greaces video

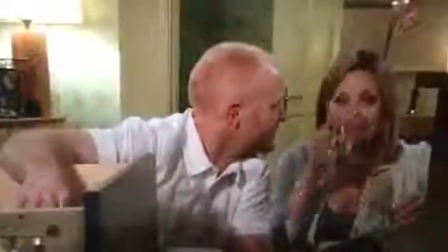The sound on screen consists of very few sound effects because some of the effects can come across as fake when using them in realistic shows.
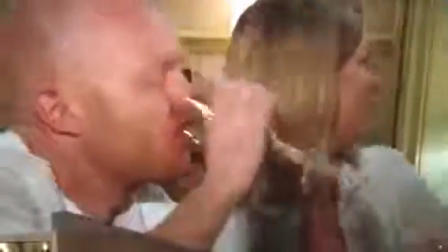However, some fit very well, such as everyday sounds, such as when the door is knocking.
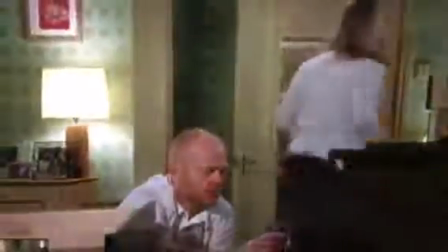This is used as an effective sound effect because it's used in everyday life. Another sound effect used is when the protagonist falls over.
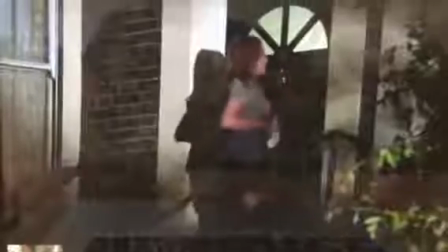It just adds a bit more action to the scene and makes the fall sound more believable when using an effect.
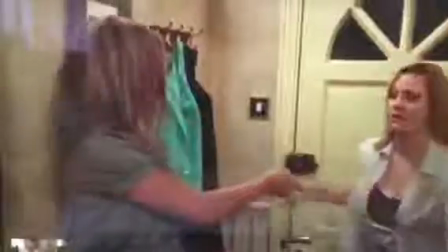The editing used within the short clip is very subtle and uses quick cuts to keep the audience
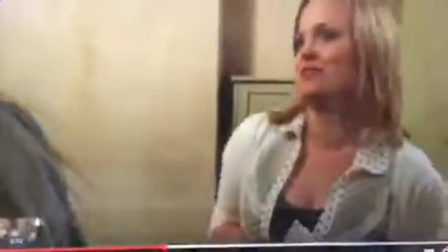interested and allowing them to use each character's face as the action is going on from many different angles.
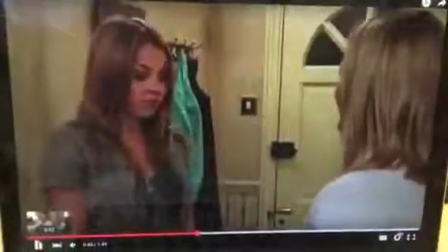Continuity editing is used mainly for this clip, which is effective because it gives the clips a steady flow and movement to the scene.
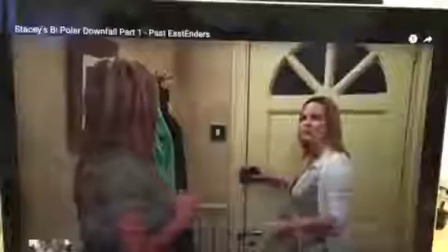For example, when Stacey is pushed to the floor, the audience gets to see the fall,
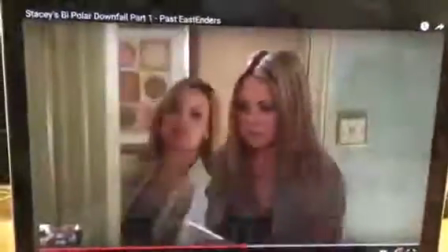but also gets to see all the other characters' reactions, which is what the audience wants to see.
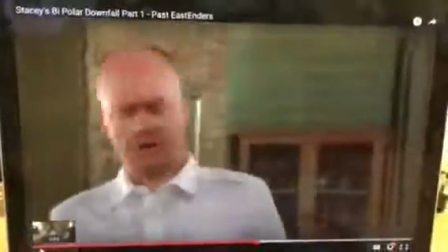The mise-en-scène used within this clip is quite effective.
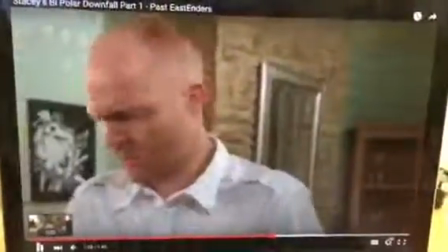For example, when Stacey comes on, they show a wide shot of her so they could show her clothes, which portray her being a promiscuous woman.
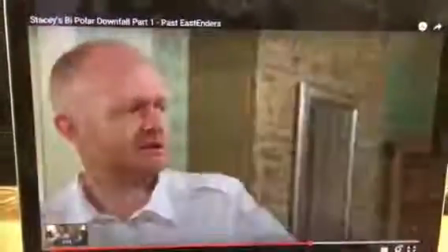For example, she is wearing a low-cut top and a short skirt. The other woman, Tanya, is wearing more of a suitable outfit, which portrays her character as an older and wiser woman.
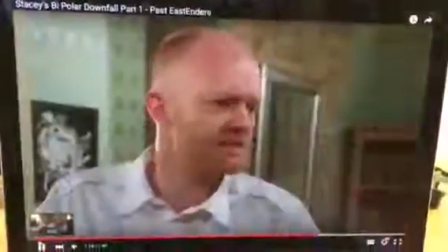This portrays her as a mum.
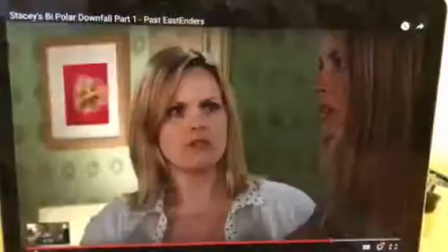Looking at cinematography, short reverse shots are used showing their class as equal because they're talking and looking directly at each other.
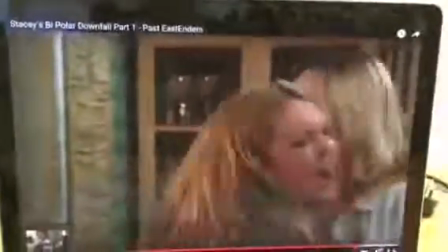During the end of the clip, Tanya throws Stacey on the floor to show how really they're not equal, and as she looks over her from a high angle.
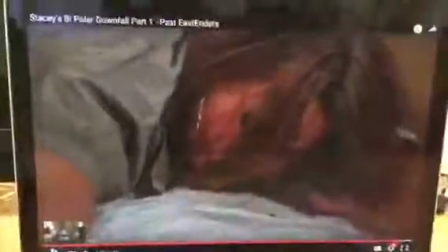When Lauren comes in looking down at Stacey on the floor, which shows how much everyone looks down on Stacey as she is portrayed as a promiscuous woman.
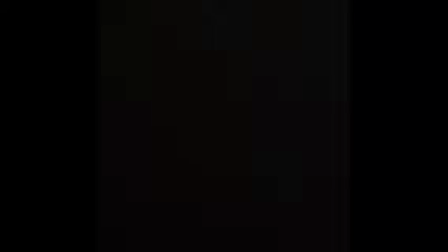Max looks down at both of them as if he is better than the two women, but clearly he is not when he is actually having an affair at this point with both of them. When Abby walks in, she is portrayed as a strong character as her and her sister walk past their dad into the lounge. The lighting is set dim, which implies a romantic feel to the scene.
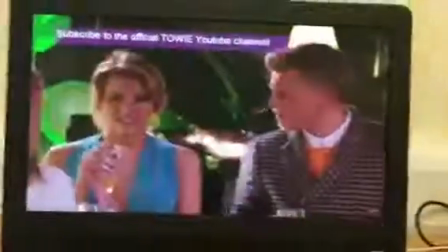Instantly, when the scene starts, you can see that the characters are dressed of a higher class.
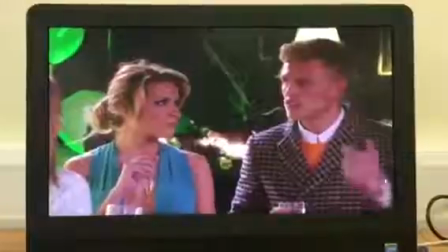However, this is a misconception because when the characters begin to speak, you realise that their accents and backgrounds are of a lower class.
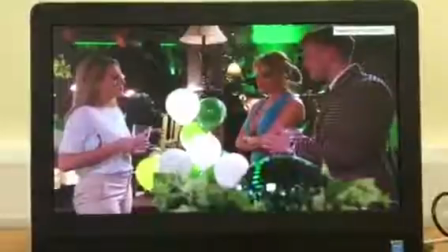They are just trying to stereotypically be seen as more of a higher class than to what they are.
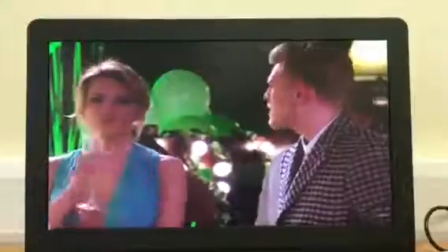This is also shown because when they start arguing, it proves that they are still of a lower class and are just being misleading to their audience.
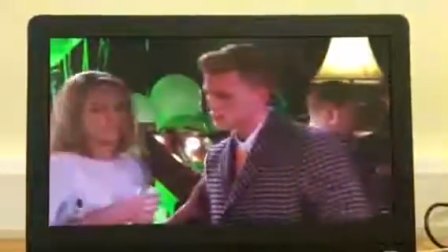This soap also uses familiar backgrounds and drops so that the audience can
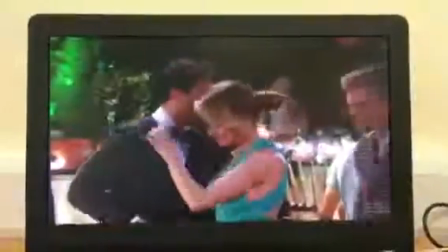instantly connect with the setting and be familiar with what is going on and the surroundings of where their characters.
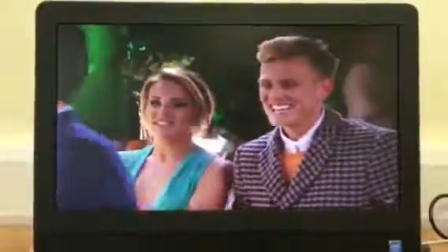Another form of editing that this scene uses is rushes. This is very effective because it means that the shots are not being refilmed,
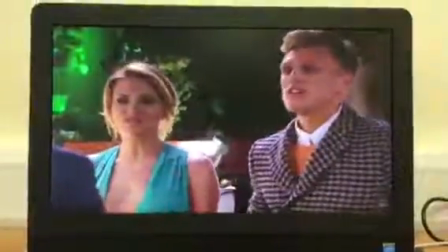so the acting in the scenes comes across as more natural and makes the scene and the show come across as,
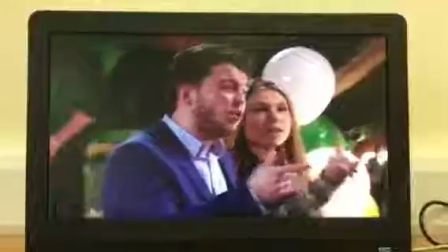again, more of a reality show than false acting. Another editing skill that this scene and show have used is colour effects.
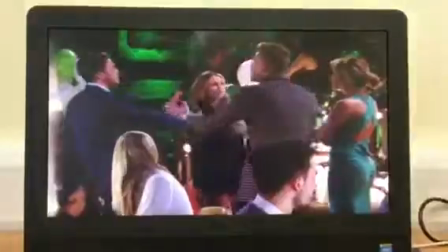This is in order to portray a character's feeling or personality.
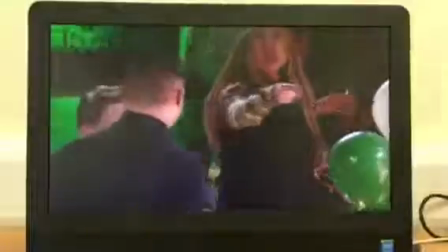The colours used to imply this are bright and happy to imply that they are loving what they are doing on screen and they are happy.
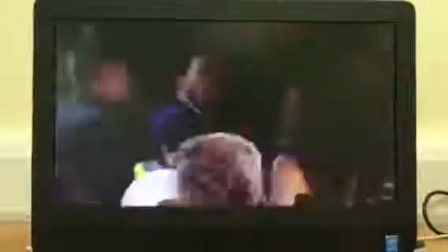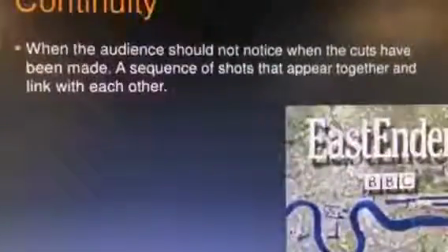Continuity editing is shown in the clip of Coronation Street because it uses the system of cutting used to maintain a continuous and clear narrative.
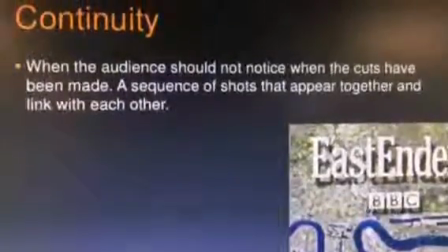They do this by following a set of rules, for example using a shot reverse shot, establishing shot, 180 and 30 degree rule,
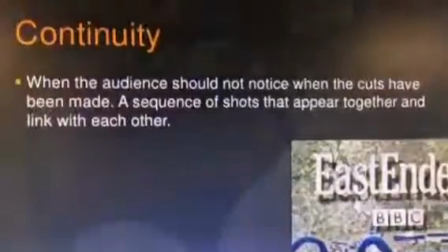cross-cutting, match on action, eye-line match and re-establishing shot.
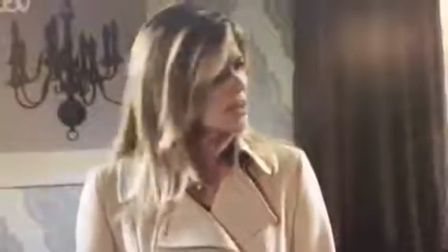As shown in this clip, character A is very angry with character B, and by cutting quickly it shows the contrast between both characters.
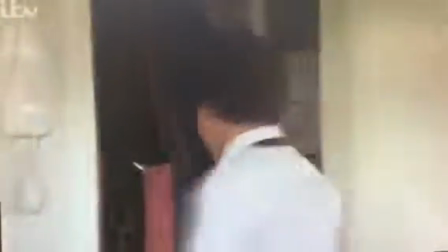This is a very effective type of editing because it produces different angles and images on screen constantly,
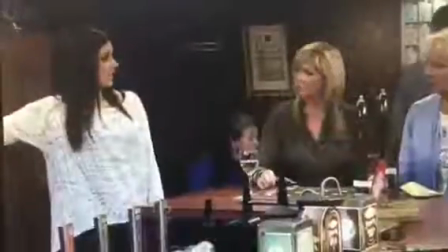keeping the audience focused and not wanting to take their eye off the screen due to the pace making it much more interesting.
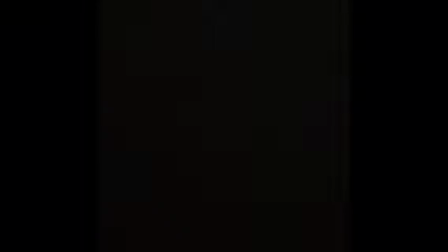This clip is also very similar to EastEnders clip in their sense of editing, mise-en-scène, cinematography and sound. I think this is due to the genre of TV they are both in.